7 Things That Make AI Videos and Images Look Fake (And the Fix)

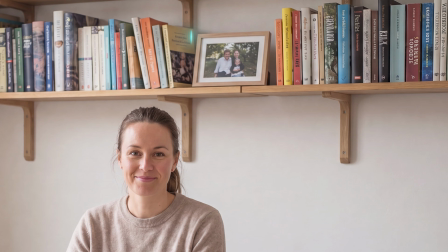And we even get a small family picture right there in the middle, so this entire generation came out really good. So the trick here is to be specific. If you just tell it to make the room messy, it'll create something that, from my experience, still looks off.
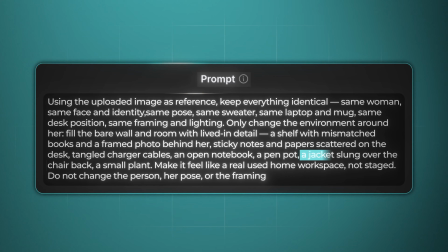But when you name the exact thing you want, like I did with the jacket over the chair, it's really good at following your prompt.
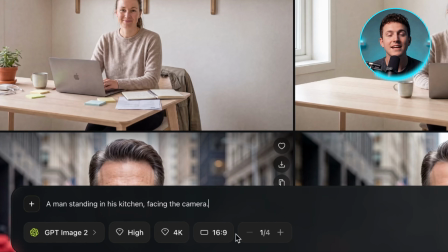Next, I'll do the same thing, but in a different environment. This time I want a kitchen, so here's the initial prompt I'll use.
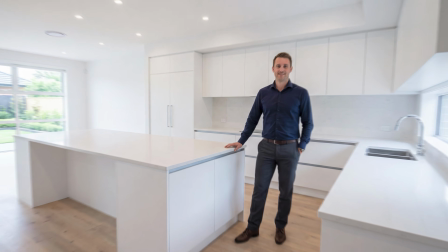And we get this nice and clean kitchen, but again, it looks completely empty, like nobody actually lives here yet.
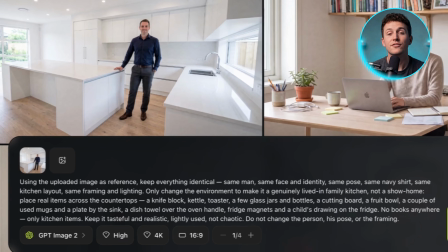So what I'll do is use it as an image reference and then paste in this prompt. After a few seconds, I get this, which doesn't look like a real estate ad anymore.
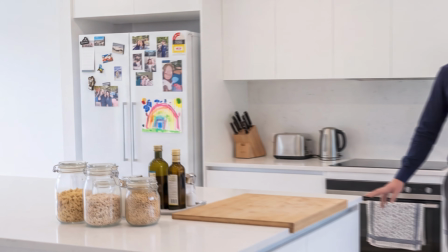Now it actually looks real and tangible because we not only have a full fridge covered in kids' drawings and family pictures, but we also get dirty dishes by the counter.
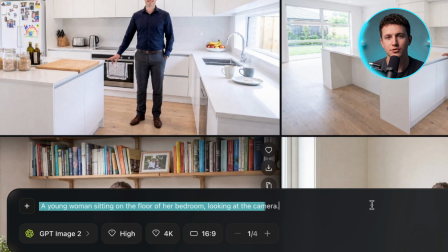But now let's test it one more time with a simple bedroom. And this is the image I get from this prompt.
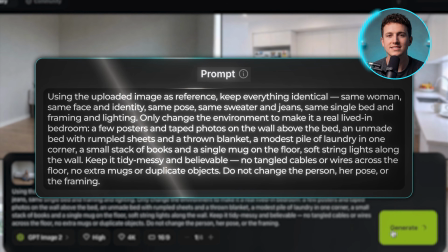So I'll use it alongside this new prompt to create something a bit more realistic, like this.
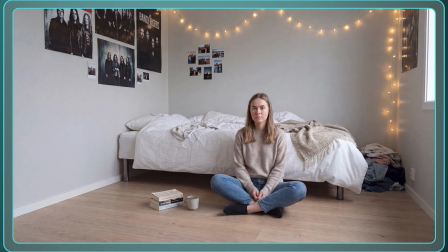There are so many imperfections here. I would bet 9 out of 10 people would say this is 100% real.
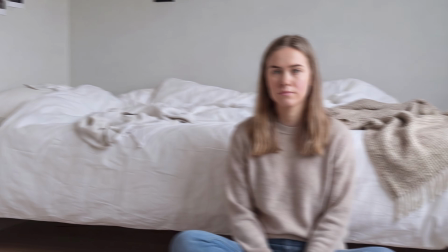Like the bed is a bit messy, and we even have a corner with a typical pile of dirty clothes, which is funnily accurate.
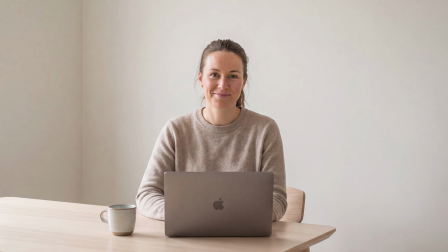And just like that, we can turn any simple and boring environment into a background that actually feels real. But to make an entire video look realistic, there's one more crucial thing we need to pay close attention to.
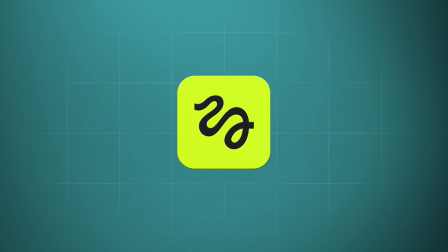Luckily for us, AI is already pretty good at it, so we just need a couple of small adjustments.
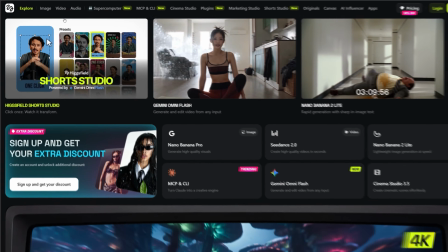So if you want to get that right, I highly recommend using Higgsfield, because not only does it give you access to GPT Image 2 and every video model out there,
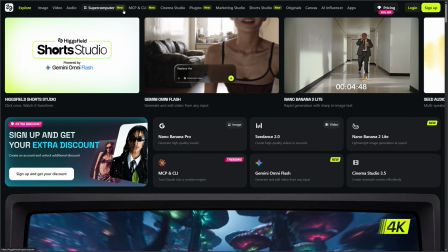but it also speeds up the entire process since you don't have to switch between multiple tools. So go ahead and sign up using the link in the description down below. Now let's get back to our third component, which is the lighting. And like I said, there's honestly not much we need to fix here when it comes to AI generated images or videos.
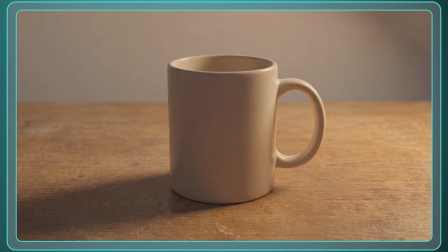What we want to do instead is know how to control it so we can create different specific moods instead of letting the AI choose.
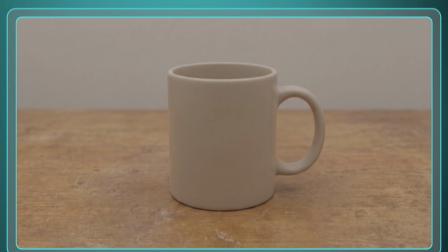For example, if I use this simple prompt to get this coffee mug, I can put it back in as a reference image.
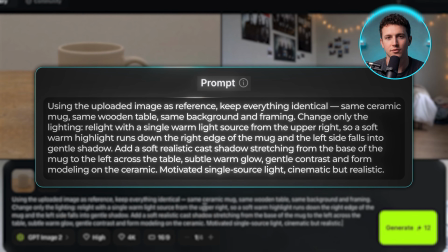Then, with a new prompt, I can create a whole new lighting for it. So this is what I'll write and wait for it.
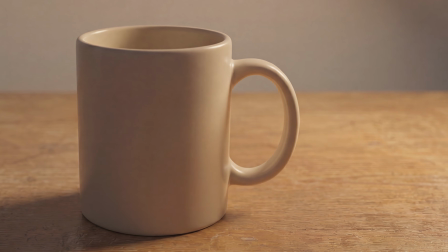As you can see, we placed the light source on the right side, and it did a really good job with the shadows.
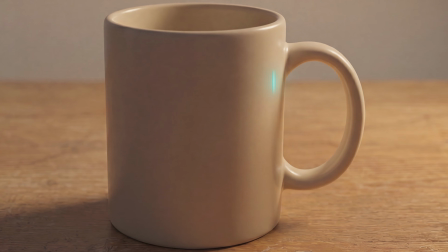You can even see the light hitting the right side of the mug on the outside, but also the inside on the left, which just makes sense. And I know it's a small detail you might not think about, but trust me, when it's off, your brain catches it immediately and knows something is wrong.
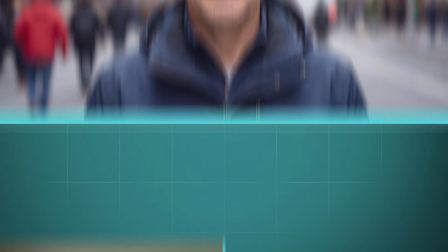Now for people, it's a bit different because depending on how you use the light, you can change the mood entirely. And to show you what I mean, I'm going to use 2 different prompts with the same person in the same position.
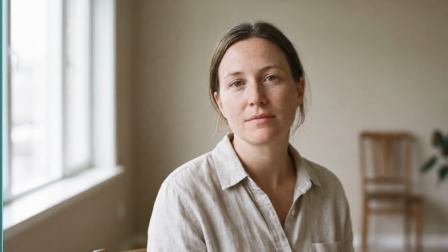Here are the prompts, and here are the images for each one. The first one has a soft light coming from the left, and it feels calm, more like a normal photo of someone in their room.
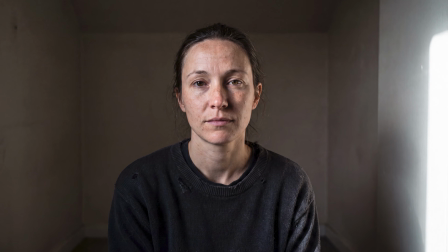But in the second picture, everything changes. We get a darker room with a colder light coming in from the side and catching the wall on the right. This feels like one of those interrogation rooms. It's actually a bit scary, so it would fit perfectly in some high-intensity movie where someone's being held prisoner. So the moods are completely different, and you can use the same strategy on pretty much anything. So let me do the same with a plate of food, this time using bright daylight from above.
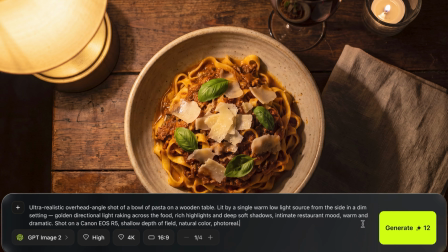And for the second one is a warm low light from the side.
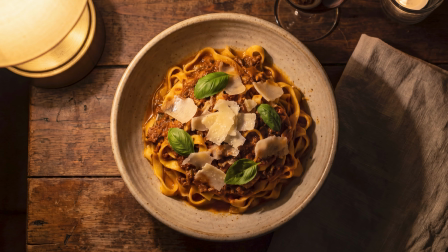I really like this one because it has this romantic feeling to it from how the light is placed, and it even makes the pasta look more appetizing.
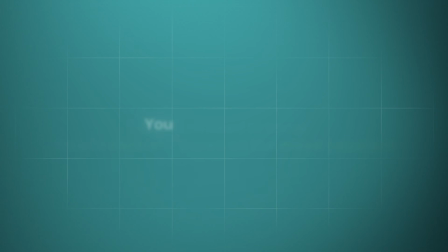So when it comes to AI, you don't need to fix the lighting. You just need to know how to control it based on the mood you want. But what's even more important for getting the exact mood you want is something a lot of people know they should do, but they don't, and they end up with bland results.
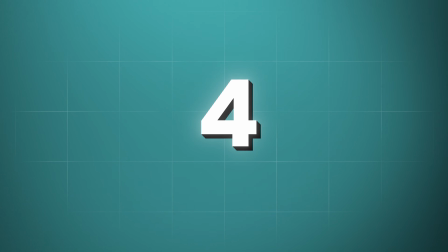So let's get to the fourth thing that makes any AI video look realistic, and that's emotion. But just like we saw with lighting, the current AI models are already decent at this, but they usually tend to play it safe and not exaggerate the emotions because they don't really know what you want.
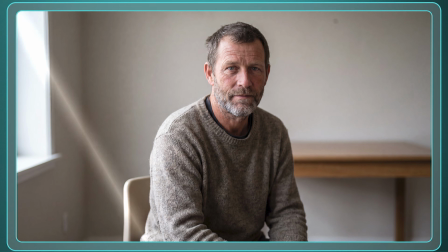For example, if I use this simple prompt, I'll get this normal man sitting on a chair, and you can see there's literally no expression on his face.
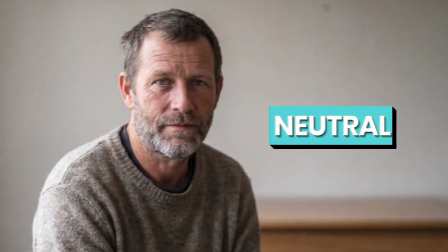He looks neutral.
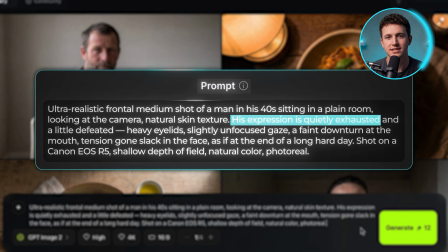So we tell the AI the specific details we want, like a person who looks exhausted, with heavy eyelids, an unfocused gaze, and some tension in his face.
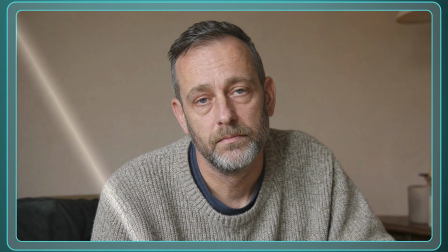That's what I did with this prompt. And we get something like this, which no longer looks like a stock photo.
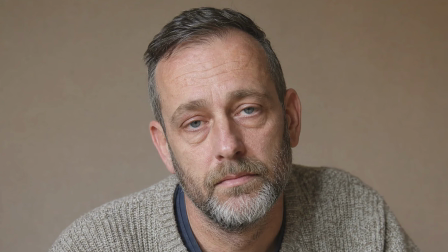You can actually feel the emotion this person has, and that he's tired.